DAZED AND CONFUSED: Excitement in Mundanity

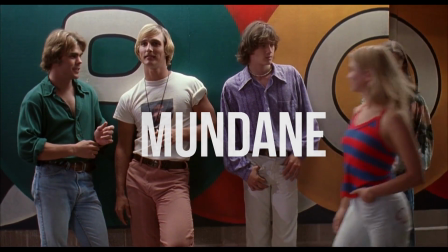(0:12)
Mundane. This is the word I'd use to describe the events which unfold in these films from director Richard Linklater.
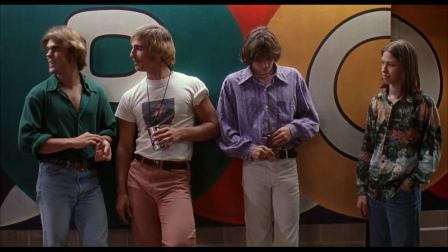(0:18)
Not mundane for us as audience members, but mundane for the characters.
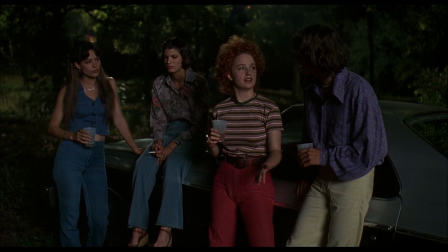(0:23)
Linklater takes characters unsatisfied with their situations and bored with their day-to-day lives and manages to weave something special from their pedestrian experiences.
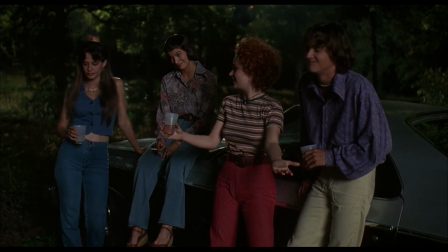(0:31) In the 70s, oh my god, they obviously suck. Like, come on. Maybe the 80s will be radical.
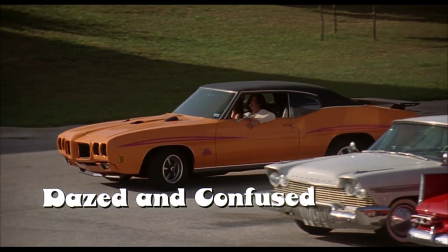(0:38)
So today I want to use one of my favourite films, Dazed and Confused, to discuss how Richard Linklater achieves this sense of extraordinary from the ordinary.
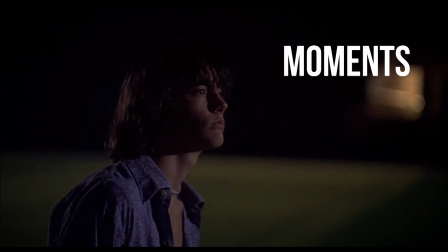(0:47)
This excitement from mundanity. How Linklater captures moments, explores characters and fuels his own storytelling ideas.
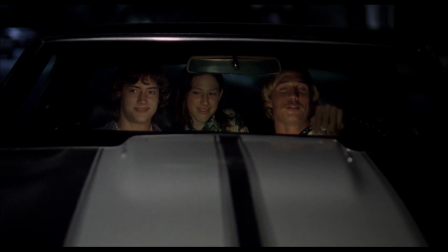(0:56) It'd be a lot cooler if you did.
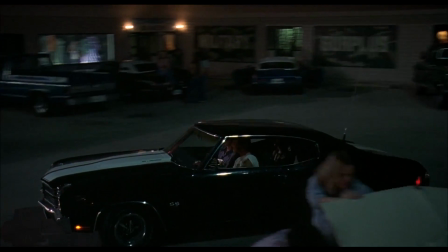(0:59)
One of my favourite moments from Dazed and Confused, or any film for that matter, is the introduction of the Emporium.
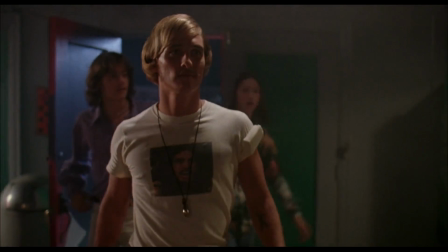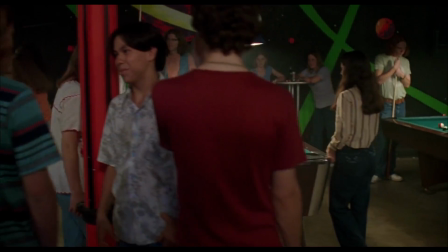(1:13)
The use of Bob Dylan's hurricane, the slow motion,
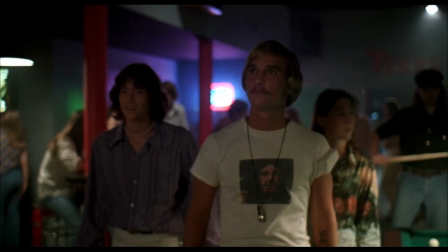(1:17)
the teenage energy, all of it works cohesively to convey the emotion of not just the scene, but the film overall.
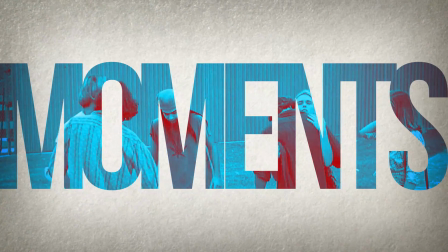(1:23)
I think one of Linklater's talents is presenting moments on film, using the tools at his disposal as a director to convey a desired emotion.
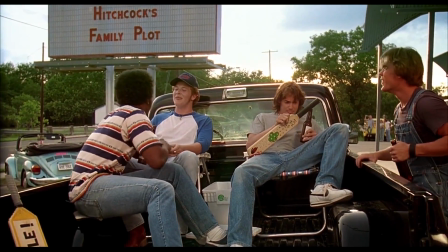(1:32)
Dazed and Confused, like Linklater's other films, excels in drawing emotion from what we call human moments.
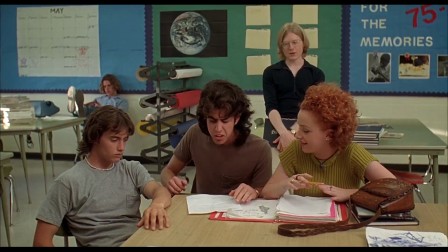(1:38)
Unsurprisingly, these are what we connect with most. Unique characters with goals and flaws which resonate with us.
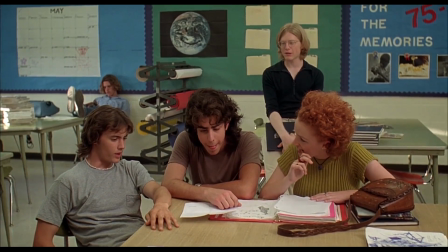(1:45)
No epic visual spectacle required. In the case of Dazed, these human moments are presented in the form of teenagers searching for their place in society.
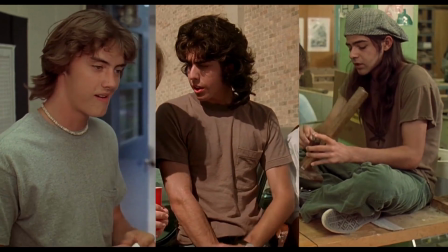(1:54)
Unsatisfied, self-conscious and bored teenagers. Ironically, this is what appeals most to the audience of the film.
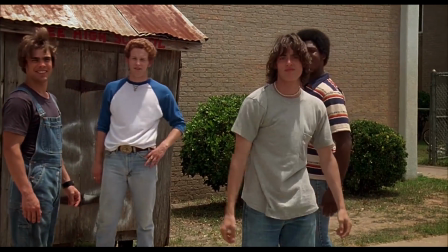(2:00)
It's this feeling of being underwhelmed by our surroundings, which Linklater knows we can relate to.
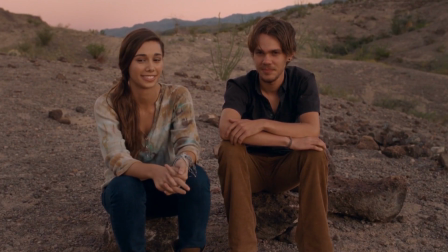(2:06)
I will admit, I'm one of the few who will admit, like, oh yeah,
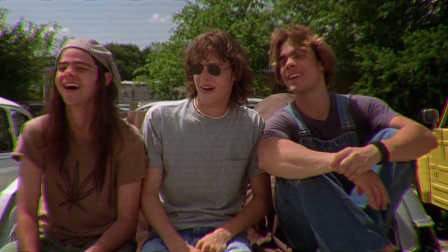(2:10)
this was a point in my life, or this is me and my friends, or yeah, I've met a girl in Philadelphia who walked around all night.
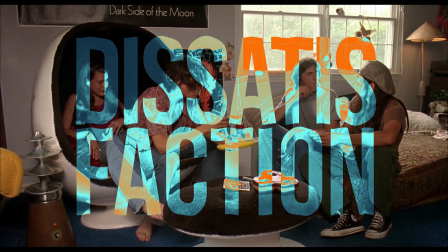(2:17)
Though it's hardly the only emotion present within the film, dissatisfaction, in my opinion, plays a major role in almost every action we see on screen.
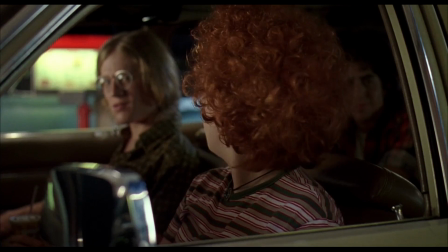(2:25)
It drives almost every human moment. And without a driving emotional force behind a scene, how would we feel anything at all for our characters or situation?
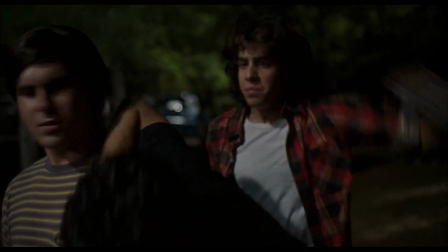(2:33)
Of course, the action of a scene is just as important as the actions of the characters within it.
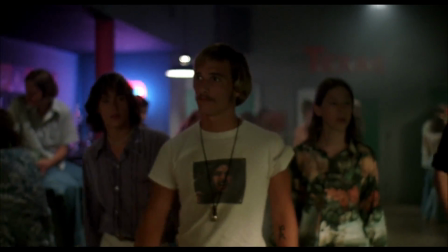(2:39)
If someone told me that three characters walking into an emporium would be an emotional moment,
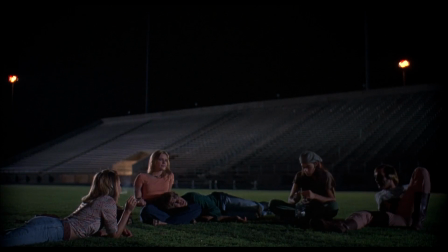(2:43)
I wouldn't believe it, for a drunk group of friends ranting about high school on a football field at night.
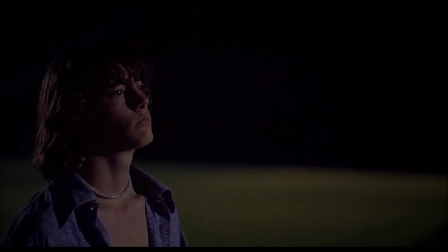(2:48)
However, as Linklater puts it, these moments work because he experiences the emotion behind them just as much as the audience,
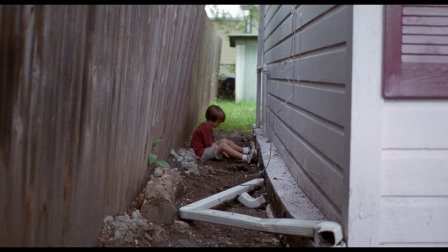(2:54)
and tries his hardest to share the experience with us. I take something in boyhood like, you know, a kid staring at a decomposing bird.
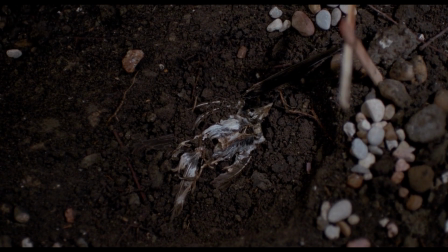(3:02)
I did that, I remember it, but will that mean anything to anybody else? And I don't have to think too much about that.
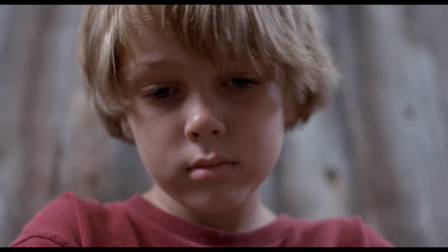(3:08)
I go, it will.
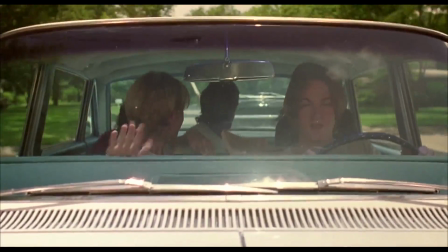(3:10)
Film being a cohesion of visuals and audio, it can't be denied that the soundtrack plays a major role in conveying the emotions of the film's key moments. Many see the use of a soundtrack as opposed to a traditional film score as simply laziness or an attempt at nostalgia.
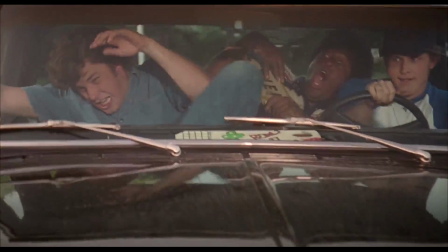(3:25)
And while the recent influx of pop songs in film can no doubt be attributed to both, for every Suicide Squad, there's a Guardians of the Galaxy.
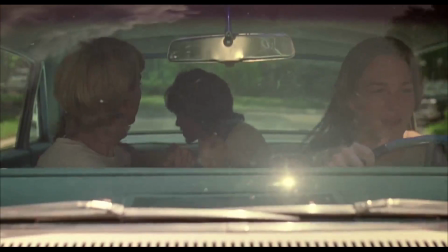(3:33)
By that I mean, if the soundtrack serves an emotional or storytelling purpose, then why shouldn't it be taken advantage of?
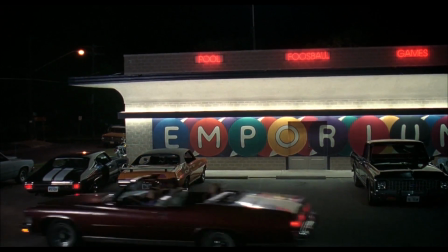(3:39)
Let's see what my favourite Dazed to Confuse moment would sound like without Hurricane driving the emotional energy.
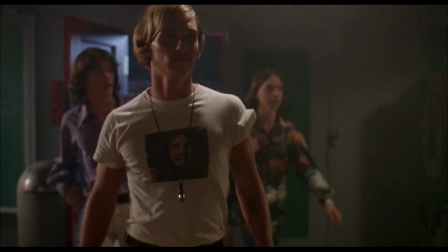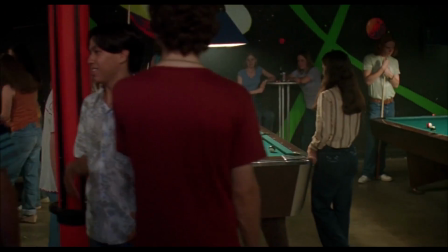(3:53)
Loses some of the charm, doesn't it?
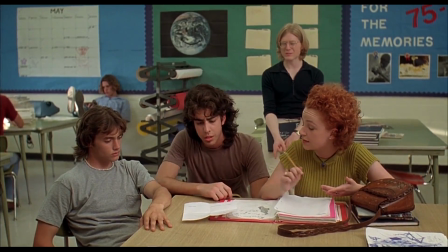(3:55)
Now that being said, I do agree that a soundtrack of pre-existing songs makes it a lot easier for a filmmaker to create an emotional moment,
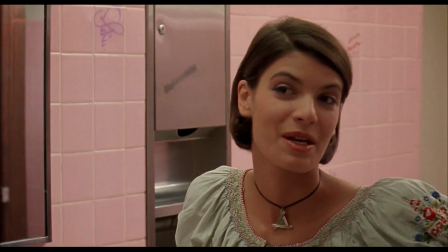(4:03)
and thankfully Linklater's driving force for his moments, in my opinion, is his dialogue.